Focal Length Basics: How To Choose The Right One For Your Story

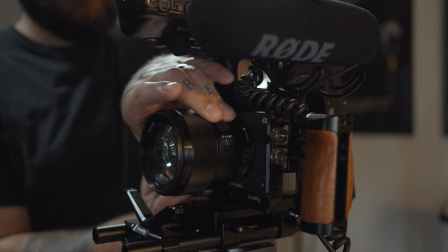Have you ever watched a behind the scenes of a film and see the cinematographer switch out the lenses multiple times throughout the shoot and wondered, why do they do that?
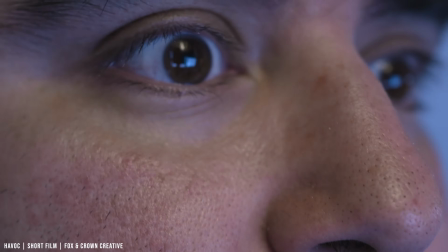The truth is that each focal length has a different effect on how your viewer perceives the story.
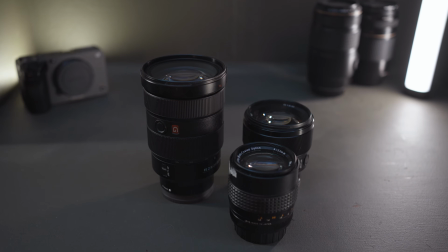And what's even better than that is that understanding each focal length is extremely simple and can help to elevate your films, your videos, and even your content creation.
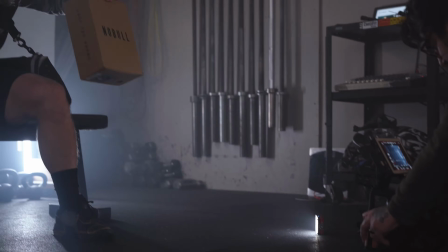This is a crucial step in the filmmaking process of visual storytelling, so I thought we could talk about all of this today.
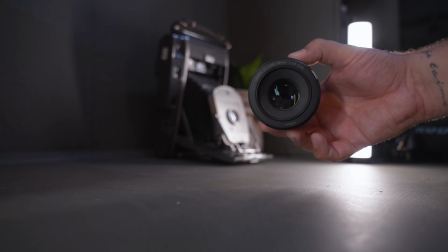Hey, what's happening, everyone? My name is Ryan, and today we're talking about focal length and how you could utilize these to elevate your next film. Let's get into it.
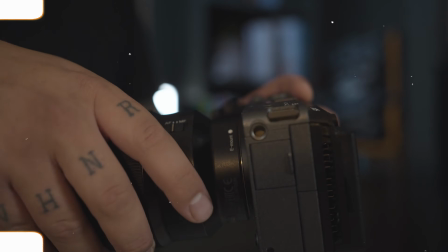There are many ways to effectively tell the story visually within your films, like depth, composition and framing,
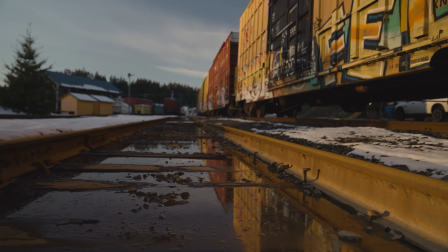and even how different natural light throughout the day can impact the way our viewers perceive the story.
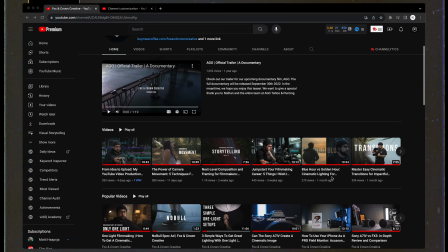Now, I put together a whole series around this whole topic of visual storytelling on my channel, so I'll leave a link in the description below if you'd like to learn more. But how does focal length fit into all of that? And why do some focal lengths ignite different emotions than other ones? Now, we're definitely gonna get into all of the different focal lengths and how they can affect the story and the emotion and the tone within your scene.
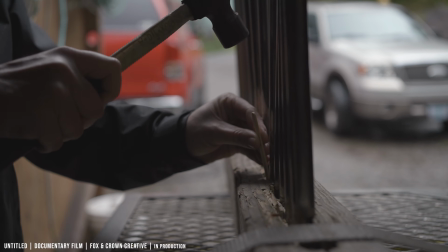But if you're anything like me and you want to fully understand the impact these focal lengths can have on your viewers, then here are a few reasons why.
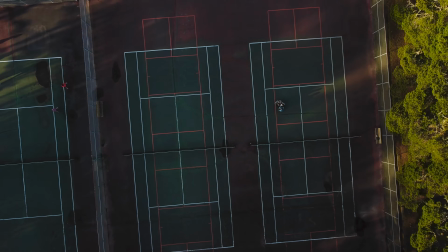The first reason is because the focal length that you choose can work in tandem with the composition and framing of your shot. Let me explain. The focal length that you choose will directly affect the field of view of the camera lens. For example, a shorter focal length, like a 24mm, will often be used to create extensive shots that will capture a lot of the character's environment.
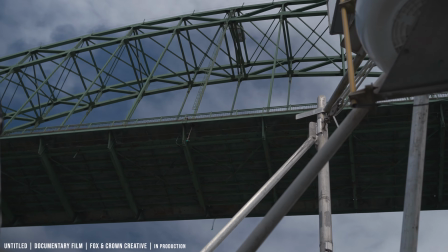This can be useful for establishing shots, showing a character's surroundings, or emphasizing the scale of the location,
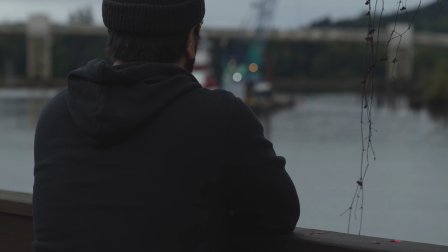while a longer focal length, like a 70mm, can compress the perspective and are useful for isolating subjects from their surroundings.
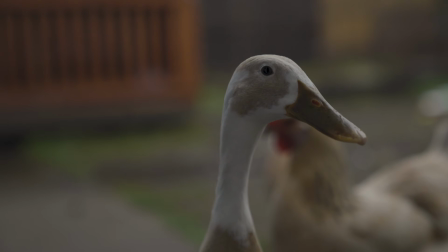They are often used for close-ups and can bring distant objects closer to the characters and make them feel bigger than they really are.
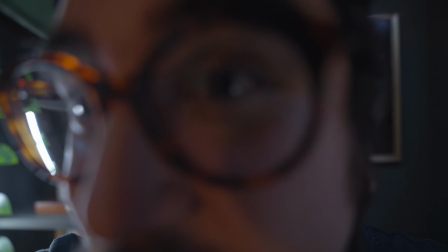Another reason is because the focal length that you choose can affect the perception of depth in the scene. Shorter focal lengths, like wide-angle lenses, exaggerate the depth because it can make our characters in the foreground look a lot bigger than the objects in the background, which can create a sense of tension.
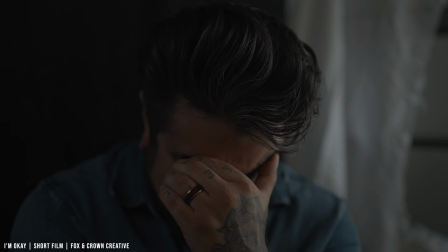And another reason is because different focal lengths can convey different emotions or moods. For example, a wide-angle lens can make their characters look very small and vulnerable by their surroundings, while a longer length can make our characters feel more isolated and distant.
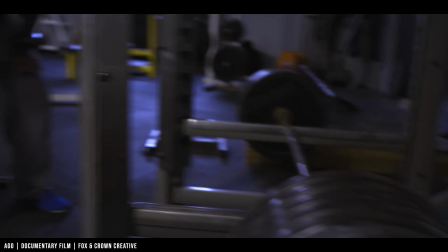There are a lot of times where filmmakers will use focal length to creatively emphasize a character's emotions or reactions,
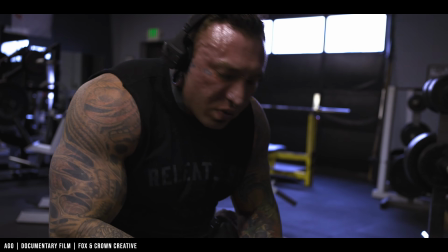which is actually something that I like to do in some of my films personally.
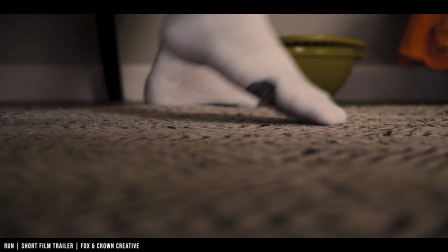And one other reason, and one of my personal favorites for utilizing focal length, is by using them as a technique to enhance the story visually.
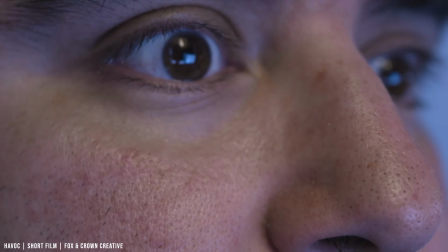Filmmakers will often switch between different focal lengths to convey changes in a character's perspective or emotional state. A really simple way to do this would be to just start with a wide-angle shot to establish our character and where they are within the scene,
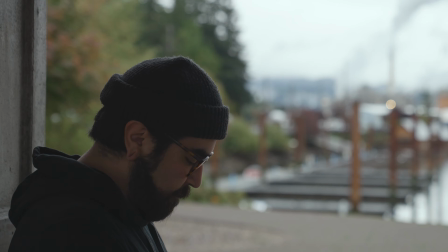then switch to a longer lens for a close-up of our character's reaction. The focal length that you choose will highly impact the way that your viewers will perceive the story, whether you're being intentional about it or not.
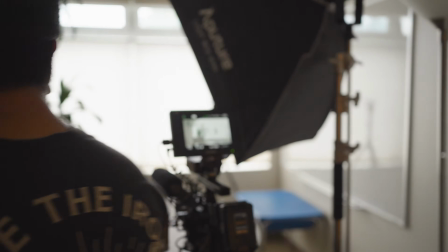So why not learn all the different ways that you could utilize these techniques as well as all of the other elements within the language of cinema so that we have full control over the story and the way the audience perceives it. But now that we've talked about why focal length is important, let's talk about how each one can have a different effect. The first one in the list that we're going to talk about is the extreme wide angle. Now, this could be anything from 18mm to 24mm. Now, truthfully, this can be a very stylized look, and for me personally, it's not a focal length that I typically go for, but it is really great for a few things, so let's cover those. The first thing is that it can cover a lot of ground. Like we mentioned in the beginning of the video, this could provide information about the character and where they are and the situation that they're in all at once.
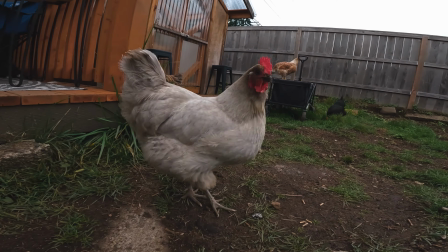And the second reason is because some of these focal lengths can cause a lot of distortion. Now, there are a lot of folks that say this could be a bad thing, but I truly believe that that just depends on the context within the scene.
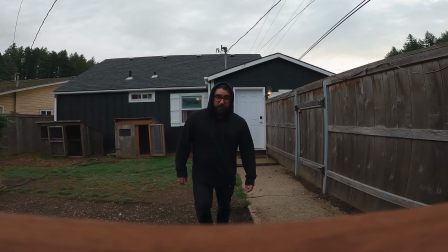With something like an 18mm, this can provide a very distorted look, especially on the character's face.
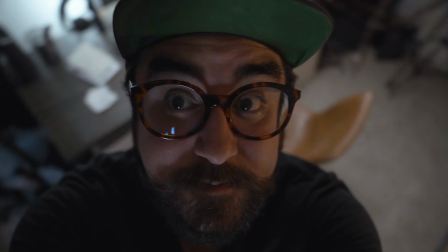This can provide a very useful feeling if used in an abstract way when our characters are in an uncomfortable situation. But on a totally different tone, something like a 24mm can be really great and useful for a YouTube video.
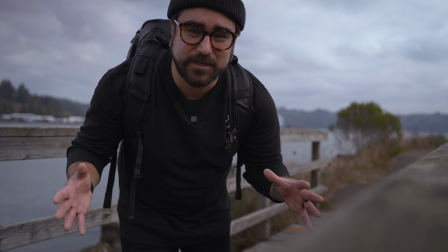A lot of creators use this focal length for vlogging and even sometimes talking heads because it gives us a sense of their environment and it makes us feel more like we're having a conversation with them.
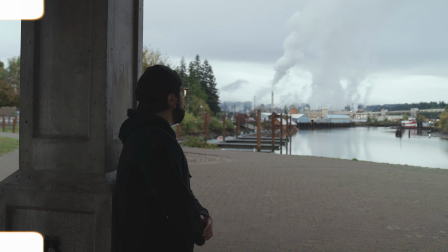Now let's talk about the wide angle.
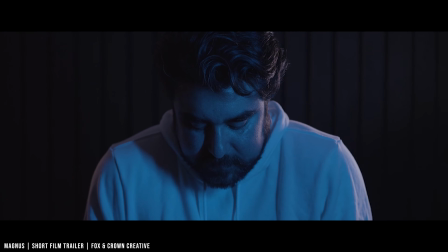This could be anything from 24mm to 35mm, and these can be used for when you want to get a wide angle without all that distortion. Now I like to use this a lot for my narrative work and for some of my documentary films as well,
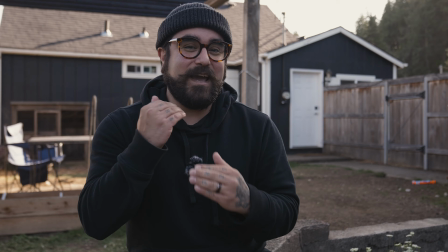and I also use this focal length almost exclusively for all of my YouTube videos.
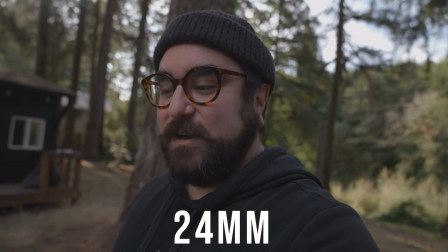I'll usually use the 24mm for when I'm vlogging and the 35mm for talking head sequences like this one. And it's just because I can get that wide space that I want for these talking head sequences, as well as when I go and do my B-roll,
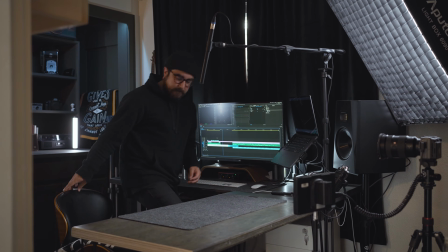I have plenty of space for all the elements within the scene without it looking super distorted and just looking more natural. I also like the 35mm because personally, I just think it looks really good.
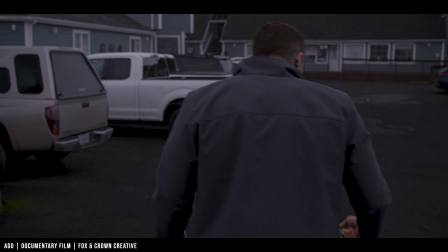For some of my documentary films, I can manage movement a lot easier within the scene because I have a lot more room to make sure that everything that is important within the scene doesn't get lost. I can get a really nice wide shot with all the information in the frame and still get a really great shallow depth of field.
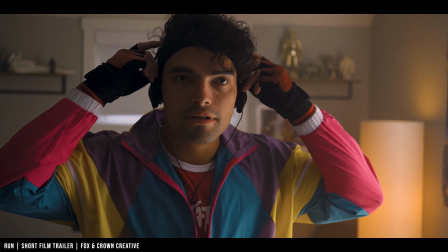Now this is super important for me because I'm able to use this one lens for many different purposes,
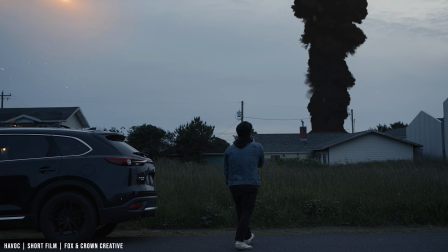like we had talked about with the wide angle shot where I can get my wide establishing shot and then use the same lens to get the close-up of our character like I did here.
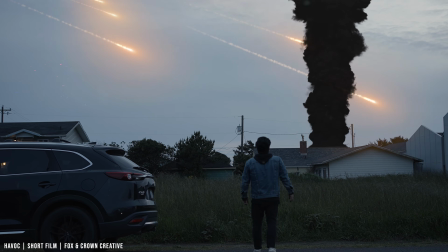I filmed both of these shots with the same lens, and that was the Sony 35mm 1.8.
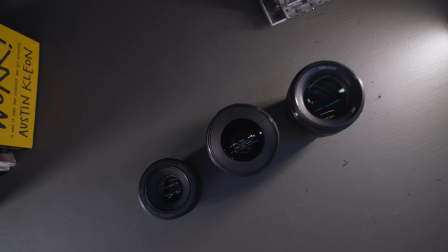Now it's important to note there are a lot of really great options.
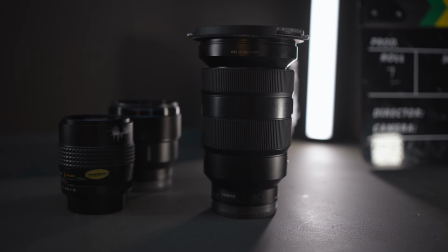The ones that I use typically are the Sony 24-70mm 2.8 G Master lens, which is a really great lens and is very versatile for almost everything that I do here.
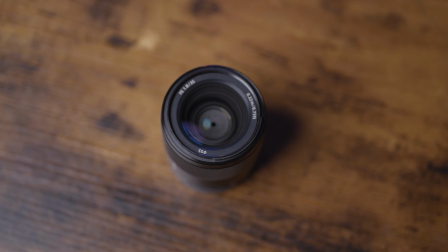And I also have the faster and more affordable Sony 35mm 1.8, which I've used on almost every single YouTube video on this channel.
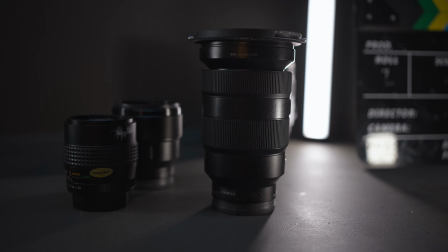There are a lot of really great options these days. You just kind of have to look for them and just find out what works best for you.
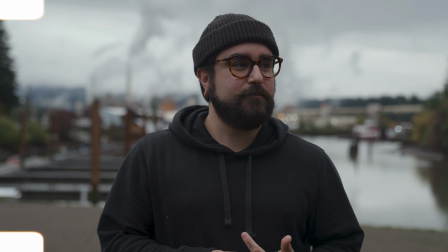But all of that actually leads me to my next thing, and that is the standard look or the natural look. Now this can be anything from 35mm to 50mm and is usually where I reside when I'm making any kind of narrative film or documentary film.
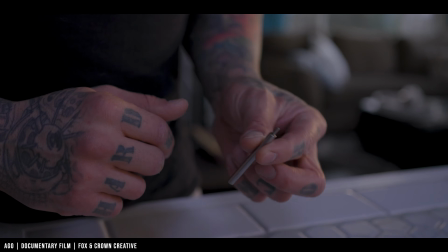These focal lengths can feel a lot more normal and natural than the wide angle lenses because the focal lengths are closer to what we see with our own eyes.
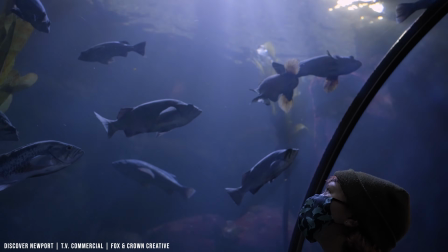And again, this is a really great way to get that natural look without sacrificing important information within the scene.
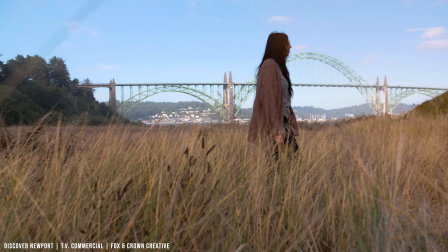Now, I've shot a lot of the films that we produced here with the 35mm alone, but if I need another focal length, I'm usually reaching for the 50mm.
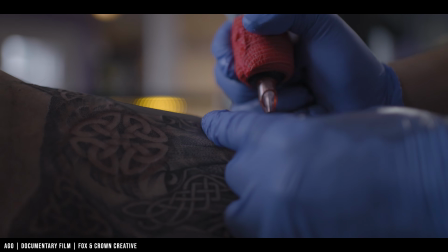One really great example that I can give you is when we shot our documentary film Ago. In the interviews, we have two focal lengths.
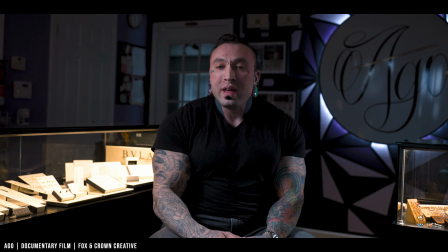We used the 35mm for our main A-roll, and that's just because I wanted our viewers to feel like they were within the world of our main subject.
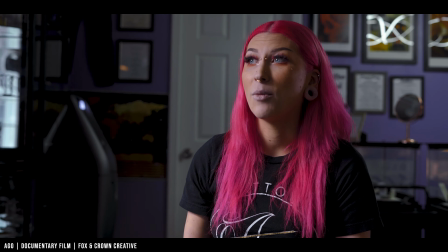And we also used the 50mm on camera B to get a little bit closer to our characters without it feeling unnatural or uncomfortable. Now this may be my preferred method to go to, the 35mm and the 50mm,
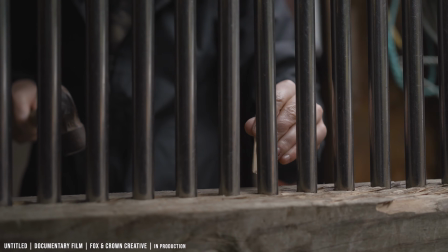but it really just depends on the story and what the script calls for, so definitely make sure to keep that in mind when you're choosing the focal length for your scene.
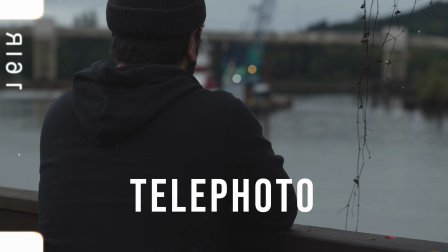And another one that we're going to talk about today are longer focal lengths like the 70mm and above that. Now this is a great way to get close to your characters without having to be all up in their face.
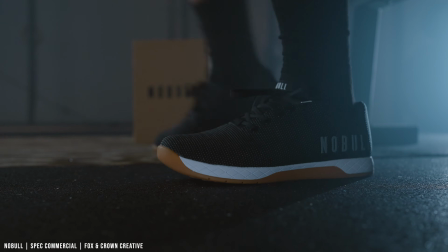Like I mentioned before, I like to be in the world with my characters, so I usually opt for a 35mm or 50mm so I can get up close and personal. But again, it really just depends on the context within the scene. There are many situations, especially when we're first starting out, where we will be filming an interview,
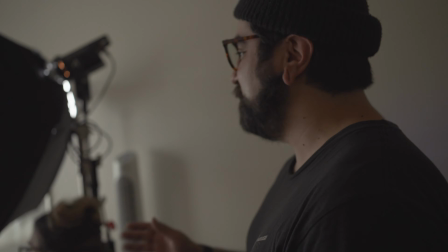let's say with a small business that's not used to the large productions and all the crew and lights and things like that.
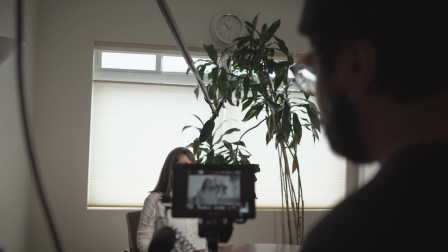It can feel really intimidating and uncomfortable to have a camera right in their face. So you could opt for a longer focal length, maybe a 70mm.
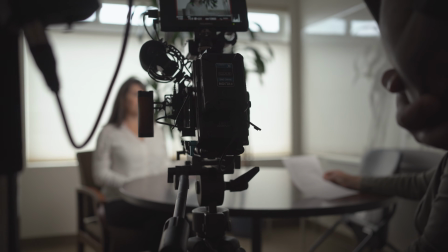This is something that I've done even just recently for a client because I wanted our subjects to
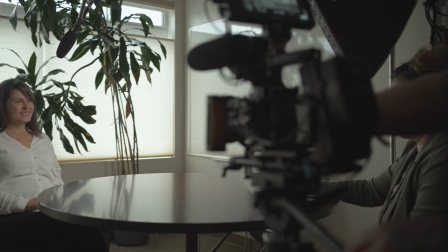feel really comfortable so that they can give an organic answer to all the questions that we were asking.